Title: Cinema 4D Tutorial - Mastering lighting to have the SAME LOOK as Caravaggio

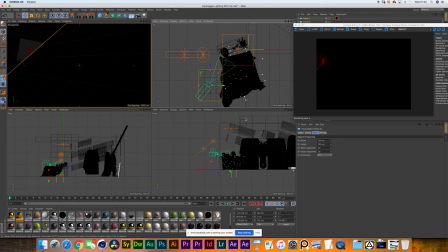So as you can see in the top left corner, you can see that I've angled the flag the same way that the light is angled. Do you want the flag to be straight, or what do you want to do with it? Yeah, let's get it straight, just kind of the same position we have the other flags.
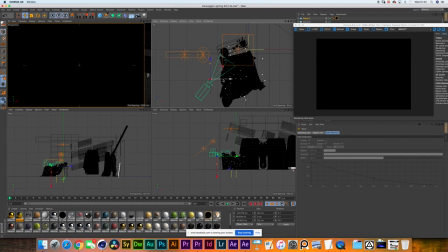Mm-hmm. And let's just put it in position, and let's try to look for the effect. So I think it has to be in front of the 2K that we have there.
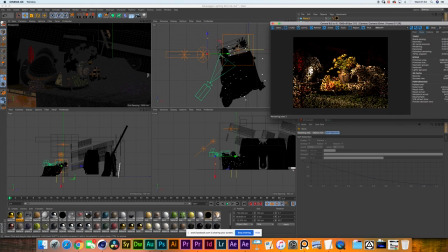So I would say that maybe a good way to figure it out, the position, is to block the light completely, and from there we start to bring the flag down. Now from bring it as close to the table as you can. Brilliant.
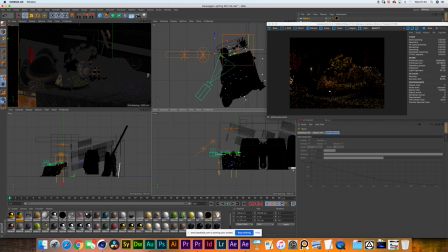Brilliant. Yeah, so we can get like a very defined shadow. Yep. So as close to it as we can, and then you start bringing it down. Down. Ah, so we start introducing light from the top. Oh, and then we get the shadow at the bottom.
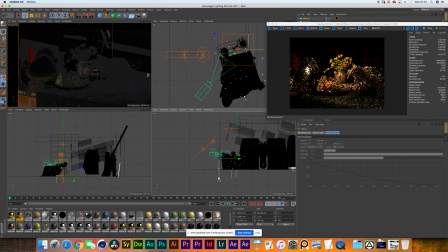Exactly. That's right. Okay, I understand. Let's see a little bit more of the preview. Mm-hmm. But I think we're getting very close. Okay, yeah, I think that's it.
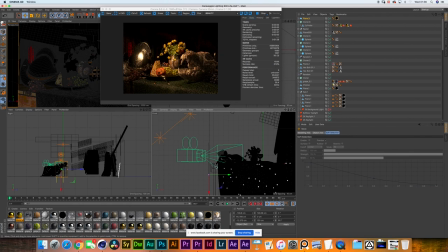Mm-hmm. We got there. Nice. We got there. Now, something I'm looking at is that this is... the fact that just all the background is completely dark, it's giving us more of a Caravaggio look as opposed to what we had before with the background light.
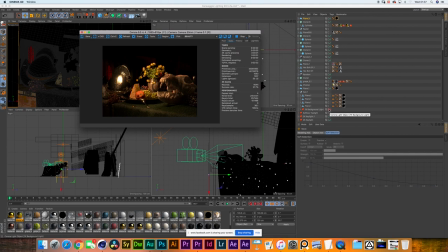Mm-hmm. Shall I turn on the background light? Yes, please. I do think there are some elements in the background that make the shot better, but I do as well agree with what you said in the beginning that we are giving off too much information in the background right now.
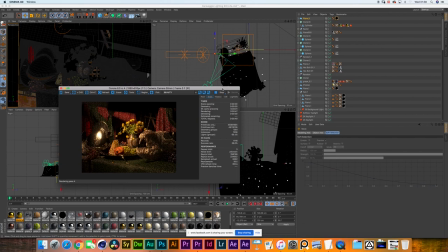So we need to keep on experimenting with the flags.
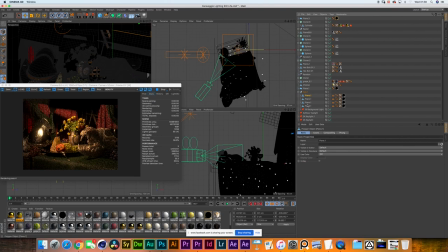The first thing I would do is to bring the flags lower because I can see the top end of the curtains, and that's something I wouldn't like to have. Yep. So I'm lowering the flags.
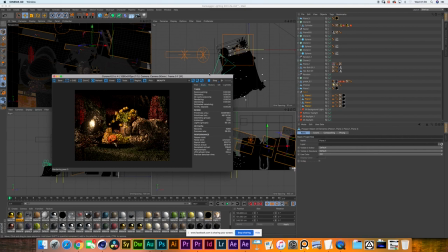I think you lowered them a little bit too much. Yeah. Let's see there.
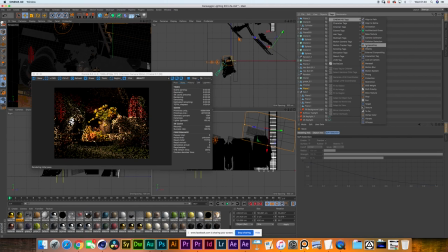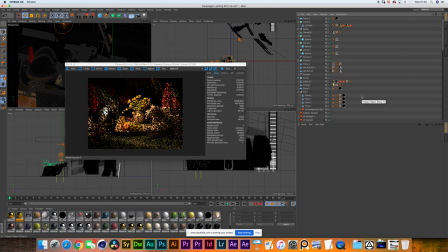That's looking good. Let's see a bit more of the preview. Yep. Those are the first ones, right?
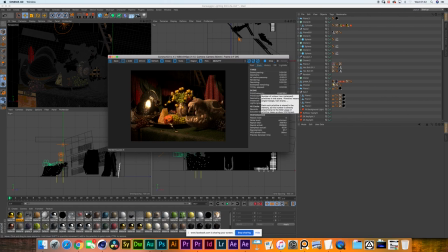Yeah, those are the first ones. That's crazy, man. Yeah, well, we're coming a long way from that. Absolutely. So what would you like to do? For me, I think it's all right because, you know, it has a little bit of light so we can see that there is something in the background.
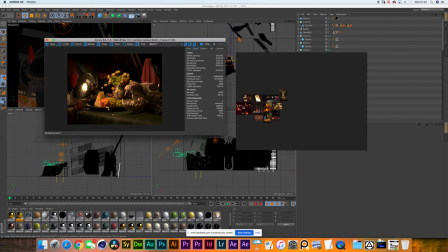Mm-hmm. But, I mean, Caravaggio, I think, is even more minimalistic with his backgrounds. Like, there are almost no backgrounds in his paintings. Yeah, here is definitely nothing. Completely dark. But I mean, it's a good way to start thinking on how to do that kind of clear-obscure lighting.
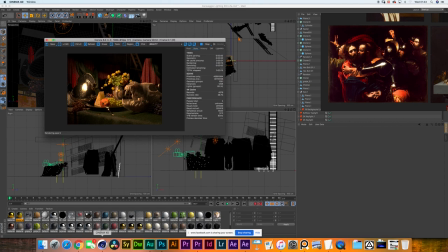Like, what are the things you need to consider? And even though your set is much bigger than what Caravaggio used to paint, I think it's very important to be conscious that always in this kind of lighting, it has to be from only one side, at least your key. And if you need to push a little bit your blacks, then you give it a little bit of top light.
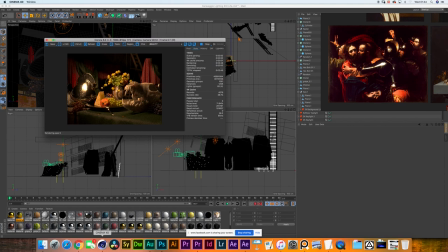I feel like that's one of the most impressive things during this process is that once we manage to work a little bit of more effort into placing that key light and giving it a correct color temperature of, what was it, like 3200 Kelvin?
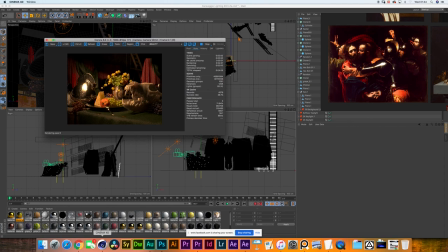And then on top of that, adding that top light to create a bit of a rim, that basically already did the entire job. Yeah, exactly. Now, I have a question. The drape that is on the right-hand side, does that one has a separate flag? Yes. How about if we try to get rid of the top end as well? Okay.
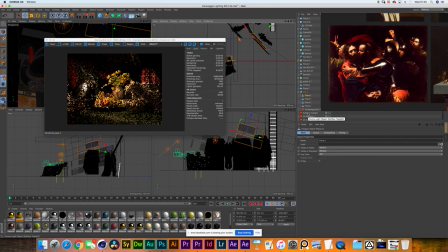There you go. Yeah.